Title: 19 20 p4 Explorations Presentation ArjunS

My name is ArjunS, and I have learned that dialogue can either make or break a viewer's connection to the film. Therefore, I chose to write my own script using the elements that I researched.
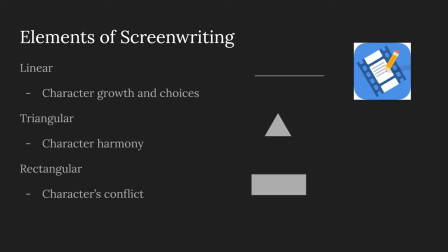[0:10]
In screenwriting, there are three elements that are vital to describing character development: linear, triangular, and rectangular elements. Linear elements describe character growth and choices, triangular elements represent harmony between characters, and rectangular elements represent the characters' conflicts.
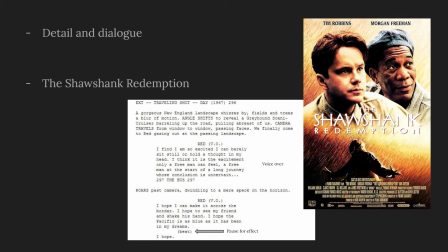[0:29]
This is a short section of the film, The Shawshank Redemption, directed by Frank Darabont. As we can see in this image, Red's voiceover is a very important part of connecting to the character of Red. In the text, we can see that there is a beat at the end,
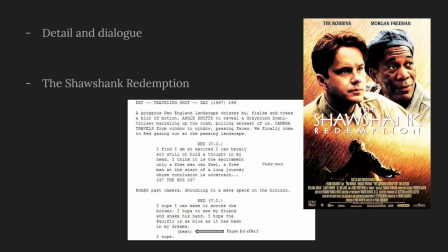[0:43]
which is a pause in the dialogue that is used for dramatic effect, as well as a lot of detail in the scene setup.
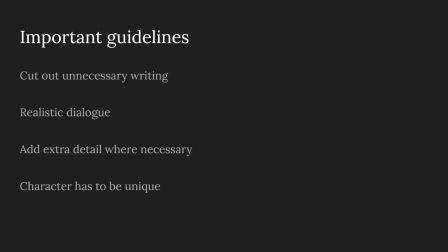[0:52]
There are some guidelines that are important to follow in screenwriting, which help make a script more concise and help remove filler content. For instance, cutting out unnecessary writing and creating realistic dialogue can help keep the viewer engaged in a film. Unnatural sentence starters can pull at the connection the viewer has to the film.
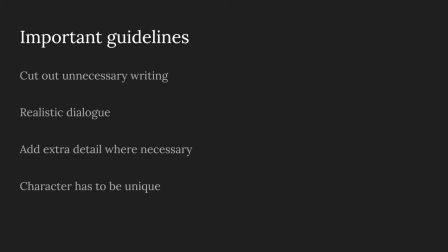[1:11]
Adding extra detail and unique characteristics of a character are very important in separating a situation from a story. You must make sure a character isn't replaceable by anybody else.
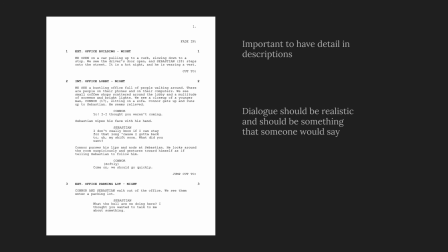[1:25]
So this is the first page of the product I made, which was a script of a short film about two men who are planning something in order to get money for a payment. In this screenplay, I made sure that I included detail and realistic dialogue in order to create a closer connection between the viewer and the character.
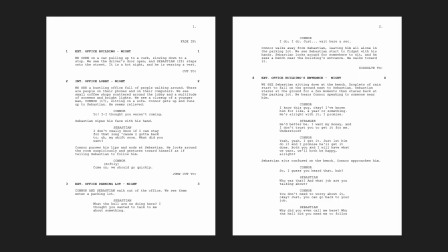[1:41]
Here is the full script in case you would like to read it.
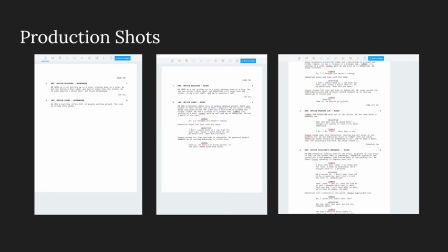[1:46]
These shots show some of my progress as I was working through the screenplay. At some parts, it was quite difficult to come up with important dialogue, and sometimes I wasn't able to come up with exactly what I wanted, but I had to anyway.
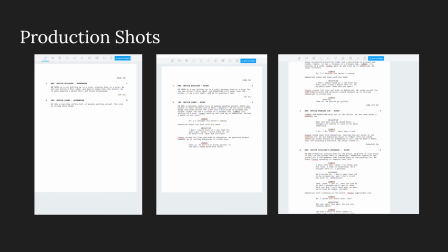[1:59]
A lot of the time, I would cut down things and then build it back up, because oftentimes a lot of my details were just filler content. After more writing, I learned that it can be quite difficult to come up with important information to put into a screenplay.
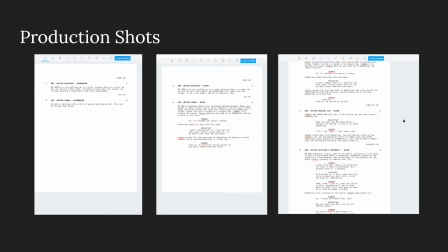[2:13]
When trying to come up with realistic dialogue, I would often say the lines to myself to see if they made sense in a real discussion. Also, I would act out the actions of the characters to see what would fit in the context of the scene.
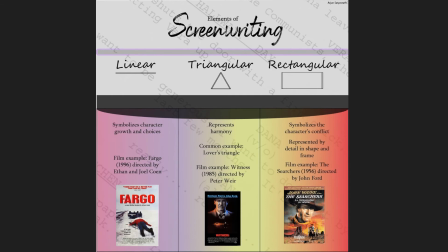[2:28]
So this is my infographic, which goes over the three elements used in screenwriting: linear, triangular, and rectangular elements, as well as examples of film that use these elements.
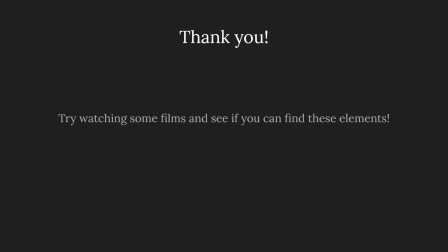[2:39]
Thanks for watching, and try watching some films and identifying some of these guidelines.